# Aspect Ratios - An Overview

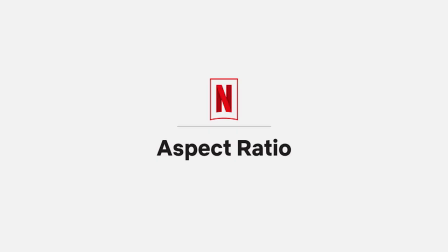In this video, we're going to be discussing Aspect Ratio.
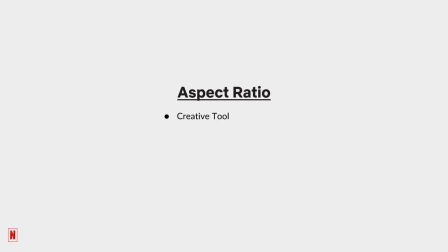We will start by exploring its use as a creative tool with some visual examples, walk through a few of the technical details to understand the numbers, then wrap it up by reviewing some content on various display aspect ratios.
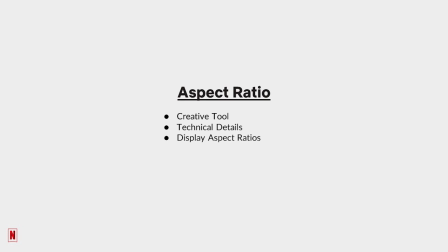Please note that if you're working on a Netflix production, all conversations about Aspect Ratio should begin with your Netflix creative team.
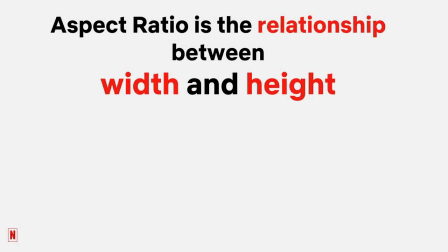Aspect Ratio is simply the relationship between the width and height of any given rectangle.
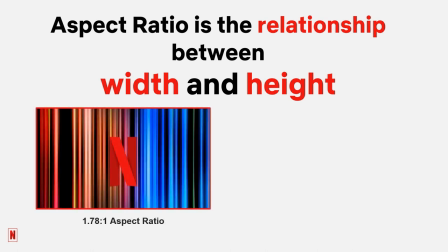On the left, we have an aspect ratio of 1.78 to 1. This is the full-screen display ratio of most TV and laptop screens.
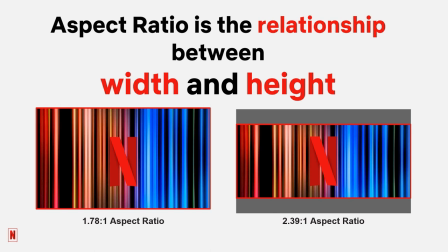On the right, we have a widescreen 2.39 to 1 aspect ratio, which is the screen size generally associated with theatrical exhibition.
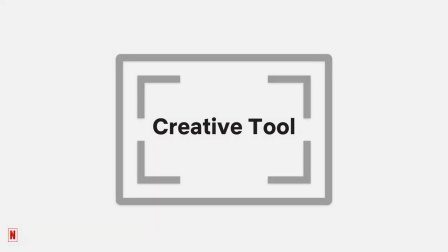When it comes to visual storytelling, aspect ratio is a powerful creative choice.
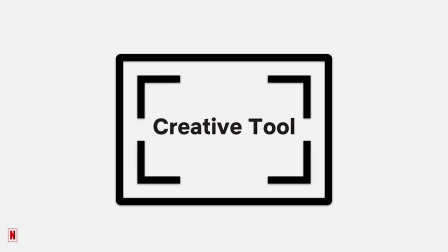As we view the images in the following slides, we won't be speaking to precisely what the director of photography was considering when choosing the frame size. Instead, we will focus on how aspect ratio choice can make us feel as a viewer.
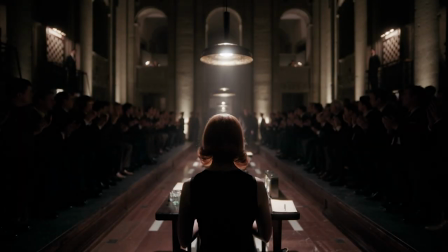Aspect ratio can be helpful by establishing a mood or suggesting a particular genre or time period.
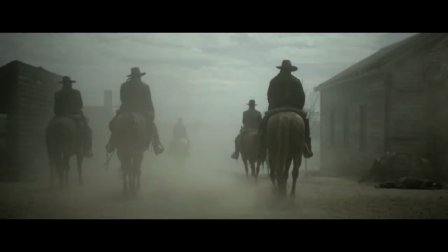It can be used when portraying characters by driving a motion based on their
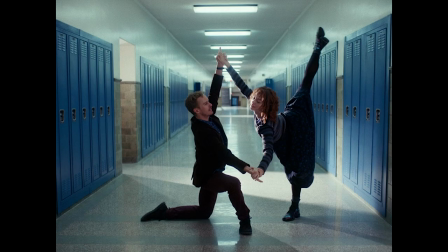position in the frame and physical relationship to each other and their environment.
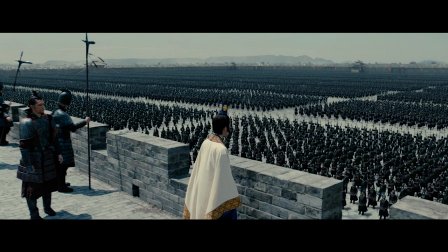Or it can be used to capture expansive scenery like sweeping landscapes or the height of an interior space, which can add to the feeling of realism.
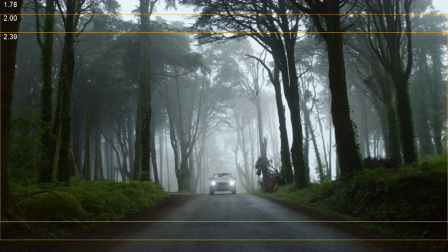Let's look at how some common aspect ratios appear relative to one another on a single image. With the 1.78 to 1, the world feels tall, which makes the car feel smaller in the frame. The environment feels big with the ominous trees surrounding the vehicle, which communicates a specific mood to the viewer.
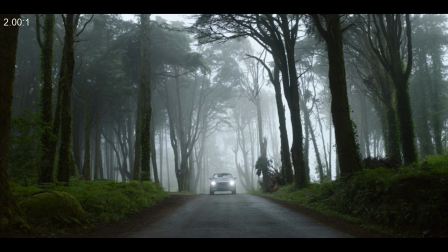As the ratio narrows down to 2.0 to 1, it starts feeling more cinematic as the perspective narrows, while making it feel a little less about the surrounding environment.
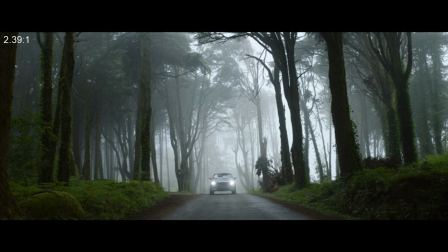Then with 2.39 to 1, we lose more of the canopy, which drives our focus to the car, making it feel more like the subject in the frame. Changing the vehicle's proportion to the surrounding environment adds horizontal weight, grounding us in the location with a heavy forest floor.
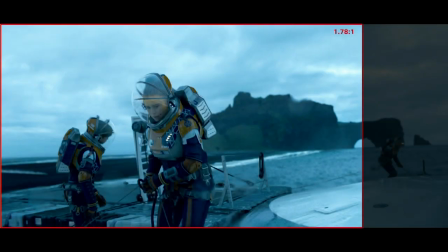This is an excellent example of having multiple characters in the frame. In 1.78 to 1, the focus would be drawn strongly to the relationship between the characters in the foreground,
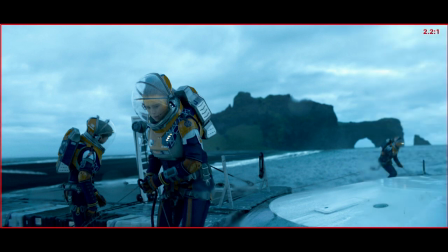whereas widening out could provide space for the characters plus additional context as we see more of their environment.
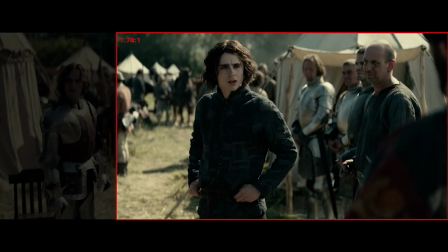In a taller 1.78 to 1 framing, the cinematographer and director may choose to capture this scene in two different shots if intending to include the performance of the actor on the left, or they could position the actors into a single frame. Alternatively, with the wider 2.39 canvas,
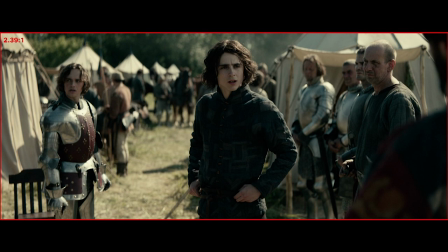the story exists comfortably within a single frame and the audience can engage by choosing who to watch. Either way, decisions around aspect ratio can impact the rhythm and pacing of how a story is told,
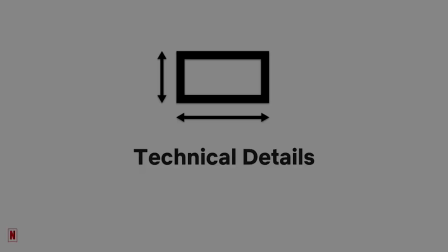and for the audience, add to the richness of the experience. Now, let's shift our focus to the more technical details about aspect ratios.
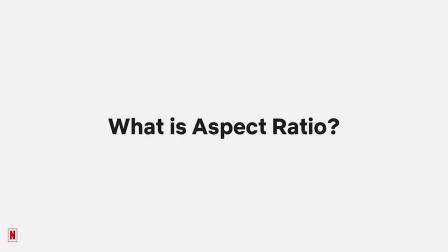Okay, what is aspect ratio? Let's quickly touch on the basics.
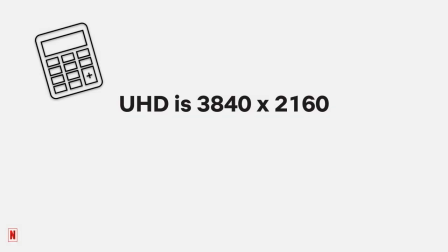It's just math, and it's not the scary kind. the pixel resolution of UHD is 3840 by 2160. So if we divide 3840 by 2160, this equals 1.78, and that is our aspect ratio based on the pixel resolution.
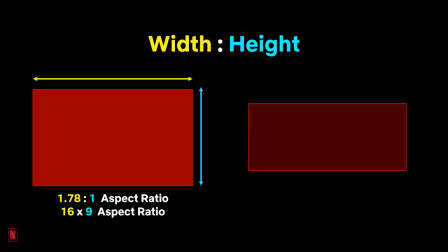The 1.78 to 1 aspect ratio seen on the left, also referred to as 16 by 9, quite literally means that it is 1.78 times wider than the height.
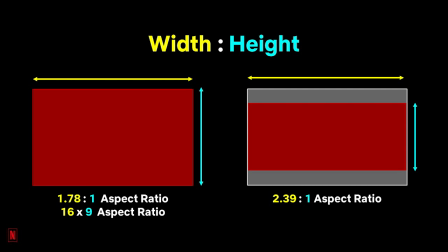On the right, the area within the red box is an example of a wider aspect ratio that is 2.39 times wider than the height, with the gray box representing how it would fit on a typical 1.78 TV.